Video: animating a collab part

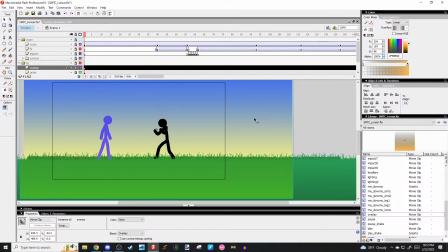Yeah, he is. I just saw him working on his part. Have you? You have the you ever? Yeah, definitely.
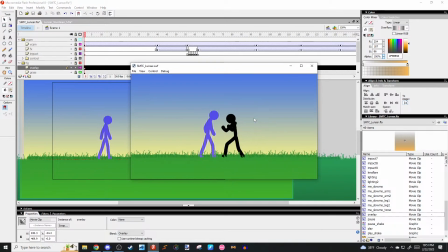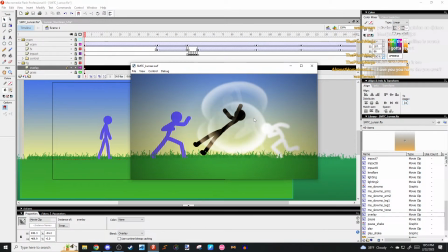Ooh, wait, that amplifies the spirit thing.
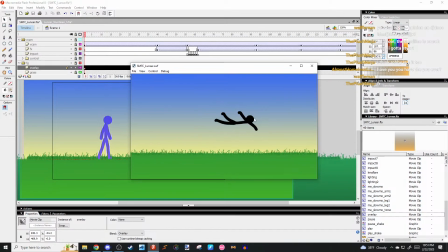Okay, I think I'm gonna keep that.
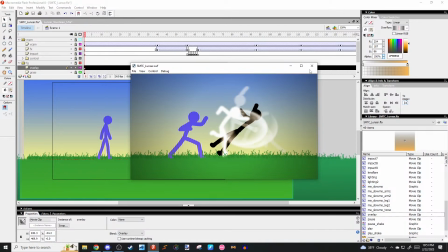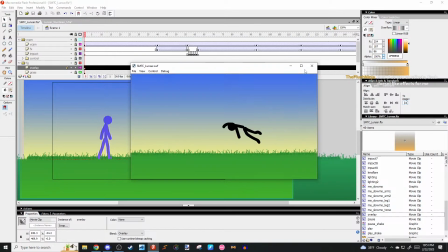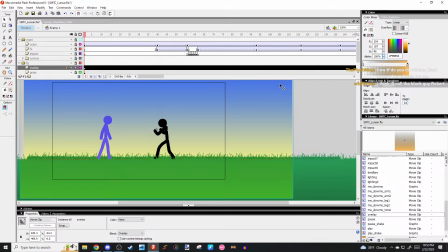Effects. Flash doesn't like effects for me. It's again, it's just trial and error, I guess. I just mainly just like see what works and what doesn't. It's kind of hard to explain. It just takes practice and just references, honestly.
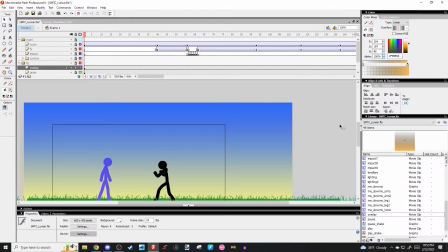I'll call up the black guy, Robert. I mean, you can.
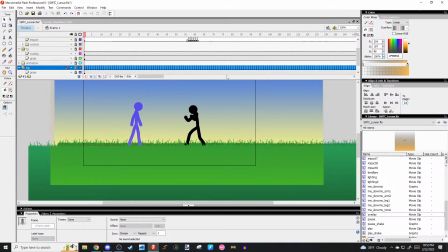What if I just add this overlay, just like only to the sky? I wonder. No.
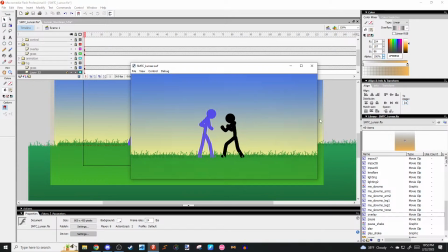Definitely does look good though. I'm getting more of what I want.
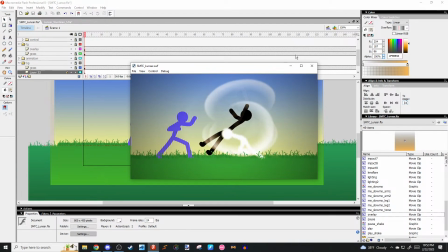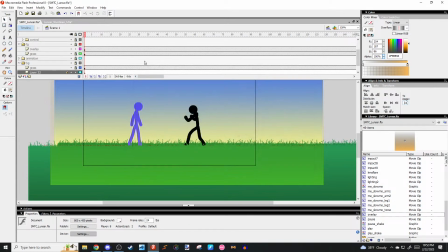Okay.
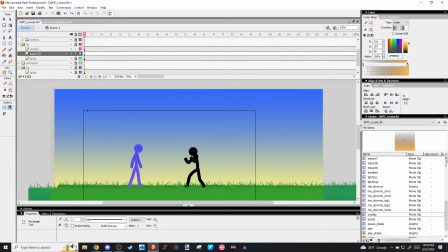I'm gonna see what happens if I add another overlay, but just for like lighting. So I'm gonna try doing a radial again.
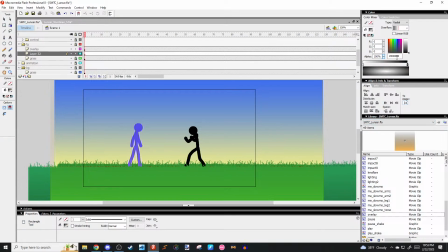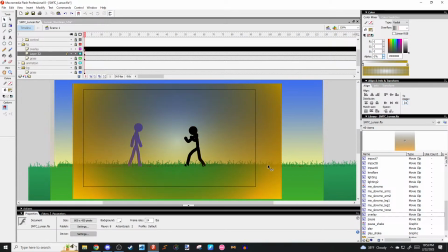But this time I'm going to
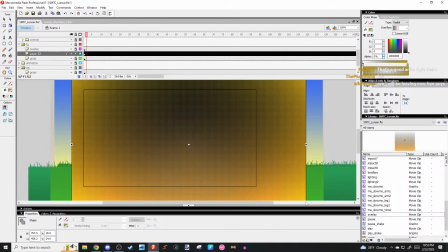make it not as intense because we already have the linear one. I'll be leaving now.
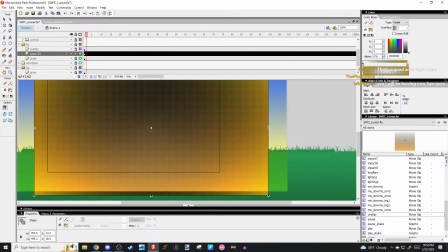Bye guys. See ya. Hope you have a good day.
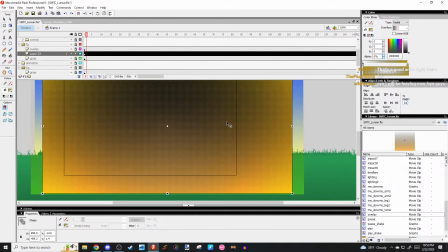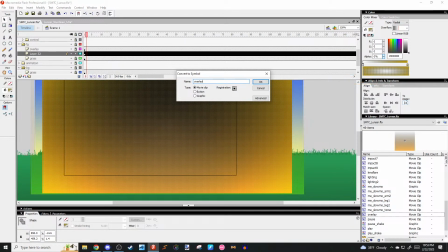Movie clip. Light 2. Blend.
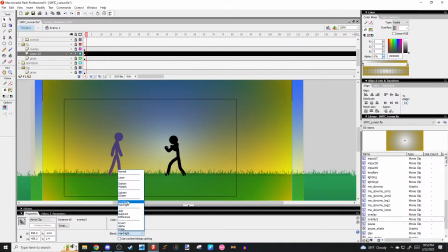What's hard light? Ooh, yuck. Overlay. Overlay again.
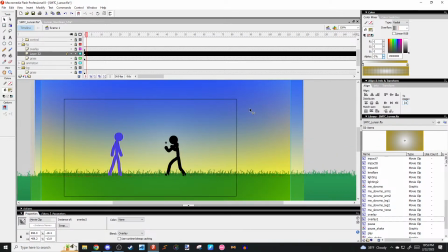I might just make it aim just more towards the sky. Hold on. I'm just gonna add this for...
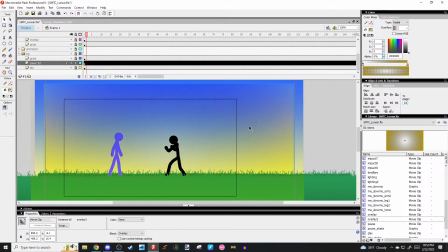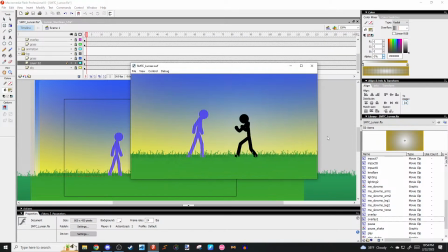It's a bit grayish on the sides. It's just too yellowy.
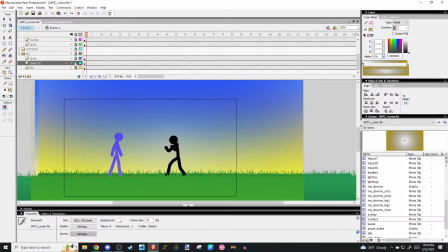It's fine. Will that go away once I hide this?
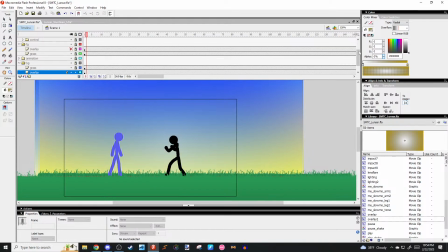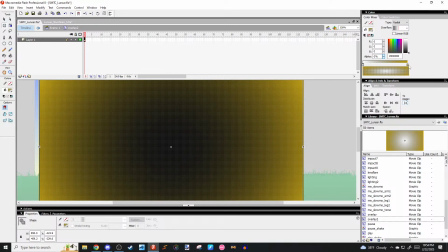It does. What if I make this darker or more brighter?
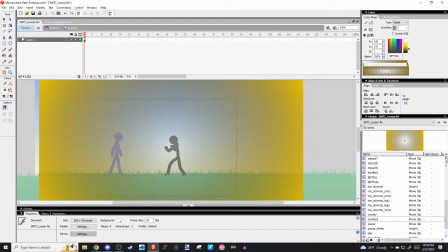I want that to like amplify the sky a bit, because it is a bit just dull.
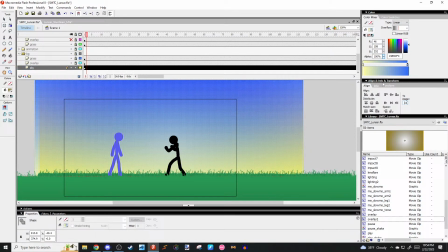Wait, just affect the sky itself.
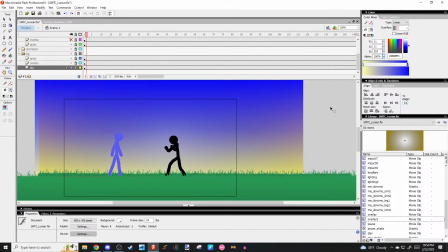Like that. It's too. That's too saturated.